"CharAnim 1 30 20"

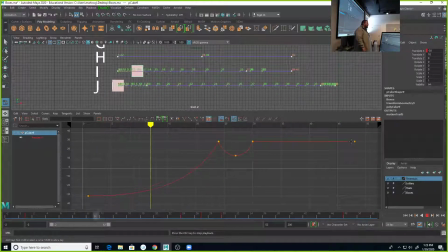37:15 You're putting keep alive in it, right? You don't want it to feel like it died on the screen, right? In this case, though, I do want it to feel like it lost all that momentum and is resting at the end of it. That's why that goes completely flat. So would it change if you got rid of the last key?
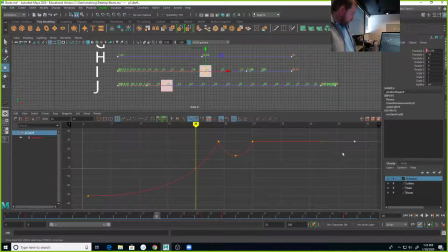37:32 Right? No, it wouldn't. So as Maya is set up by default, we can see if I go to your curves and I look at well, sorry, no, it's under view and I view infinity here, you'll see that
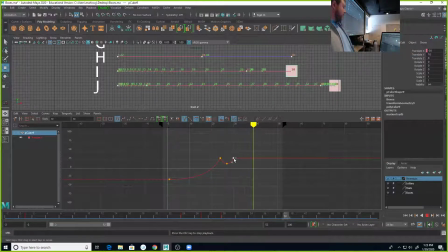37:53 whatever the end of our last key is, Maya intends to hold that forever, right? For the rest of infinity, Maya will hold whatever your last keyframe is, and before infinity, it'll hold whatever your first keyframe is.
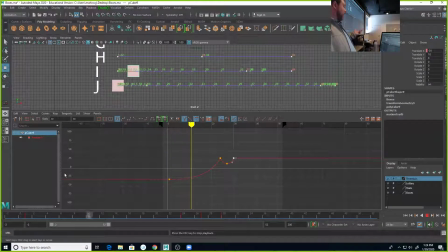38:08 Now, most of you are probably already familiar with the idea that we can change that setting. Right? I could set this up for our curves post-infinity to cycle, and that means it's going to just start back over from the beginning.
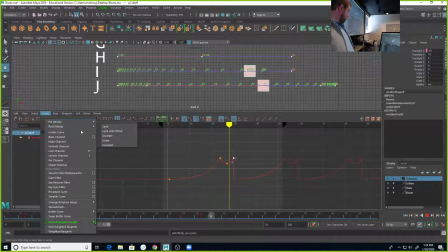38:25 Or our curves in post-infinity to cycle with an offset.
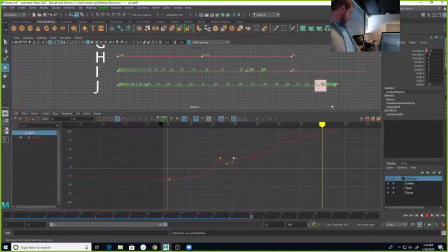38:32 If we extend this, you can see the sort of the result of that. Right? So, but good question. Yeah. So the last one, let's look at it really quickly.
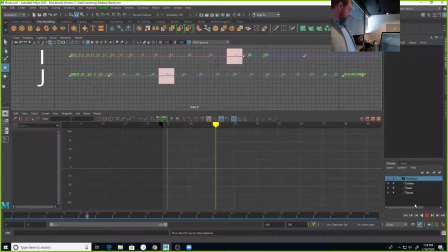38:47 I feel like I'm taking a lot more time with this than I really meant to. So we have the,
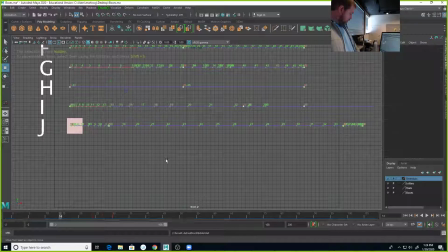38:59 hide this one. We have the box starting a little bit further forward, right?
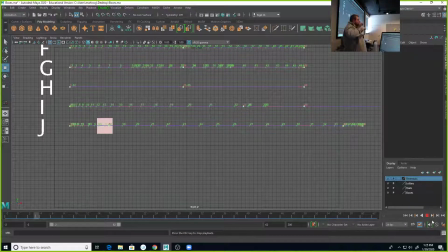39:11 It anticipates back, it goes forward past our end destination and settles back on our last keyframe. Now the thing you'll probably notice on this one is it has 4 keyframes. What do you think this one looks like?
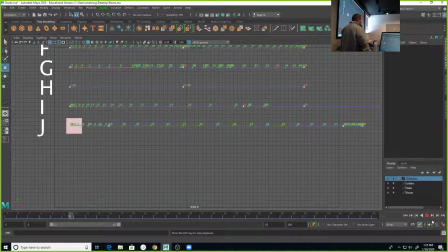39:31 Other idea? Anybody? Does it kind of dip a little when it settles on its last 2 goes? Mm-hmm. So it's going to go past, and then the curve is going to come back. So that means it's going to go up past that and then come back. It's
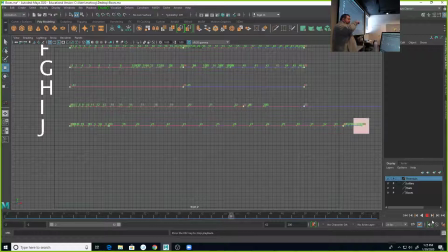39:48 So what's it do at the beginning? going to go down, right, before, then it's going to go up, past it, and settle back. Right, this is actually one really common that you will see because anticipation and follow-through are a thing, right?
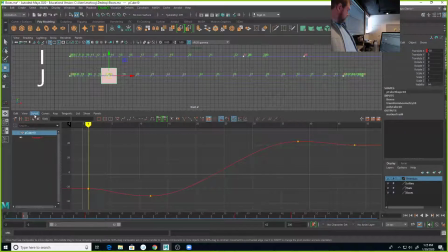40:03 We anticipate, let me go ahead and turn off my infinity. We anticipate back, we go past it, and then we settle back to it. So we overshoot, settle back to it. Now, I will show you one more thing that I think is interesting here.
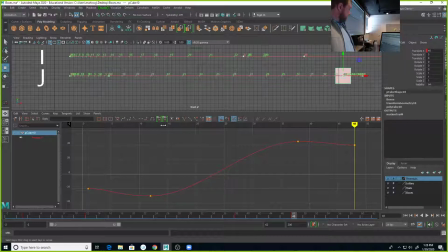40:23 One of the things that I use that add key tool for a lot is that this is still a little bit boring in the way the transition happens here, right? I can add another keyframe here in the middle,
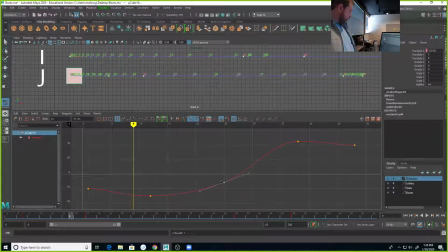40:38 and I can favor my previous pose and maybe overshoot a little sharper. Auto. And I still get that anticipation back with like a little bit of a faster. Right?
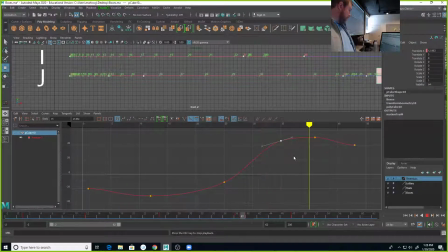40:56 So the distance that these keys are between each other is going to change sort of the energy of that motion. Right?